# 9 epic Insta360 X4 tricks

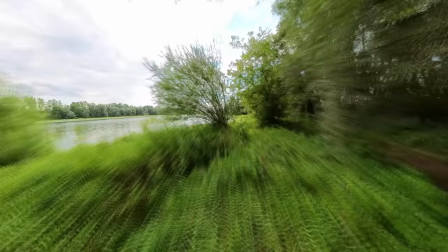(8:22)
Trick number 8 is the golf swing.
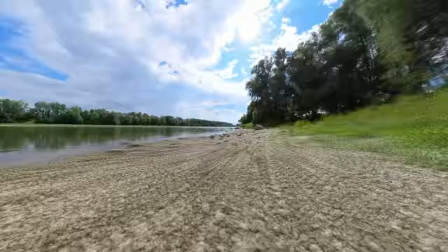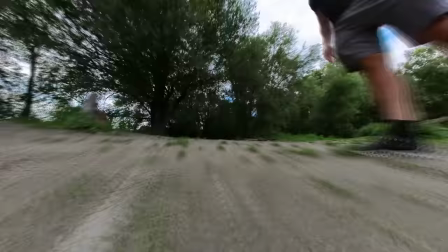(8:35)
This Insta 360 X3 trick is one of my favorites.
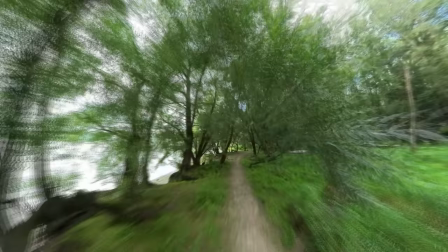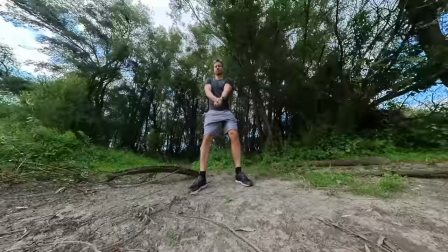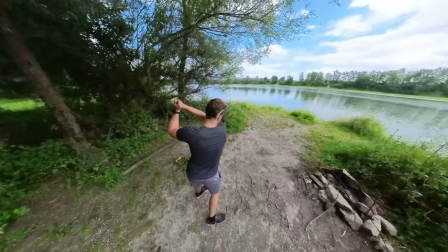(8:50)
First extend the selfie stick and simulate a classic golf swing.
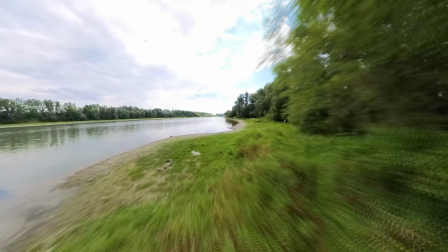(8:56)
To simulate the flying of the golf ball you need to create a hyperlapse shot.
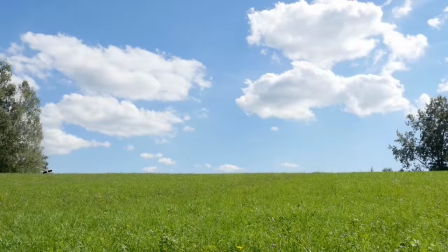(9:02)
To do this walk along a straight path. Move the camera along the course in a curve from the bottom to the top and back down again to simulate
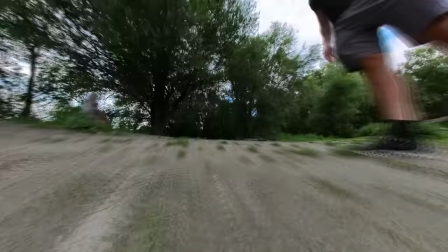(9:12)
a flight curve of a golf ball then speed up the shot to simulate a flying golf ball.
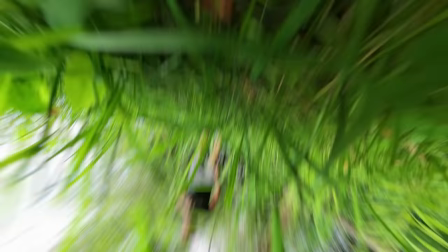(9:20)
In addition you can add various reframing movements such as rotating when the golf ball hits the ground.
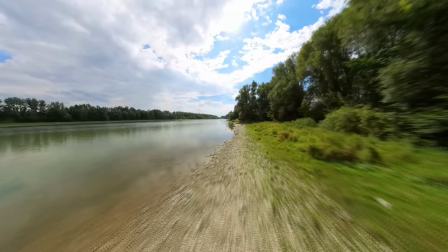(9:28)
This Insta360 X3 trick is unique and your viewers will enjoy watching it.
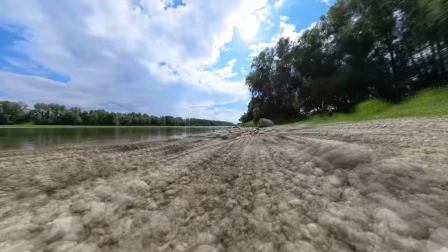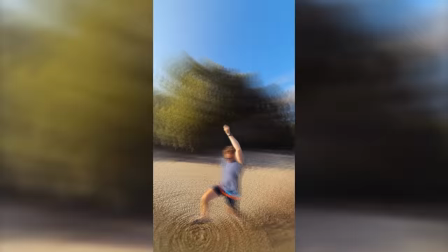(9:40)
Idea number 9 is the rotating landscape flip.
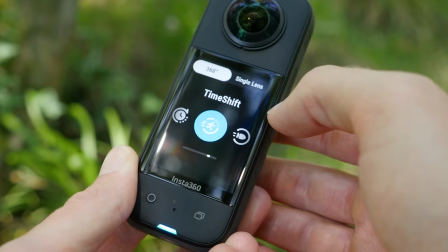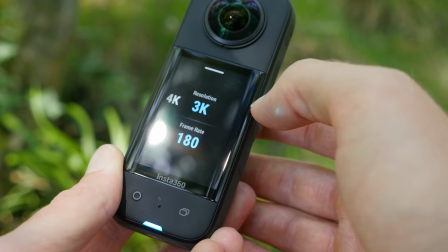(9:56)
For the rotating landscape flip we again use the bullet time function of the Insta360 X3.
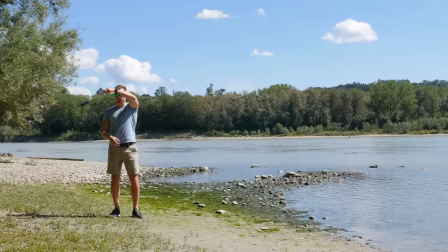(10:05)
Mount your X3 to the bullet time cord or selfie stick and swing it around your head.
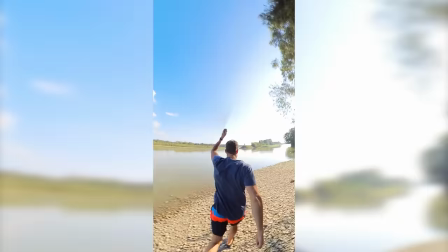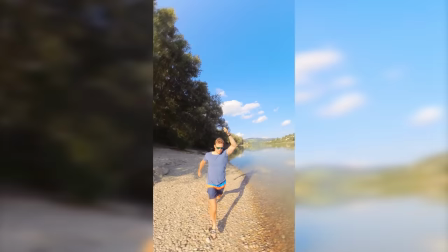(10:17)
Do this in a variety of landscapes.
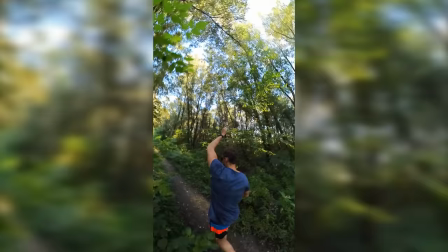(10:20)
By adding speed ramps and post-processing you can add together the final rotating landscape flip effect.
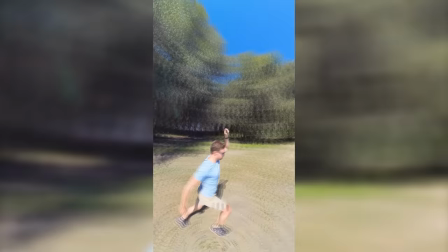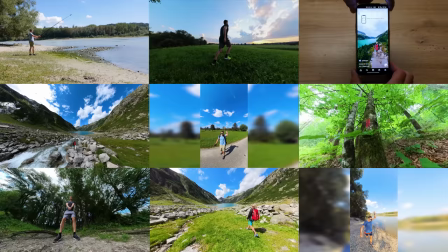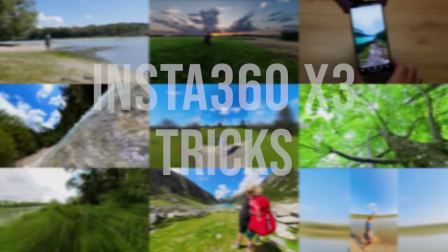(10:40)
And those were my 9 epic Insta360 X3 tricks which you can try out yourself.
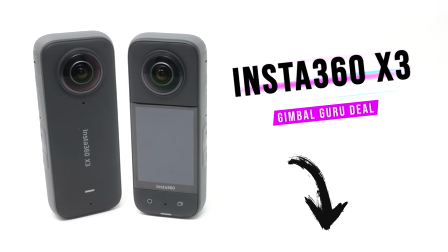(10:51)
Get your Insta360 X3 now with the Gimbal Guru deal and benefit from free accessories.
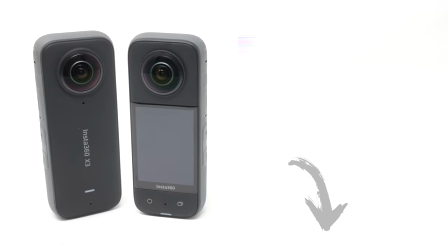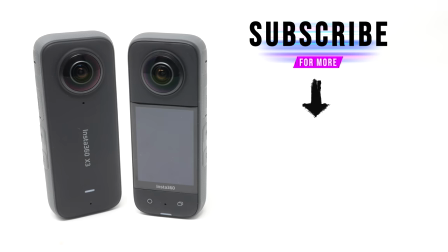(11:05)
Subscribe to my channel for more Insta360 X3 video ideas, tips and tricks. I see you in the next one.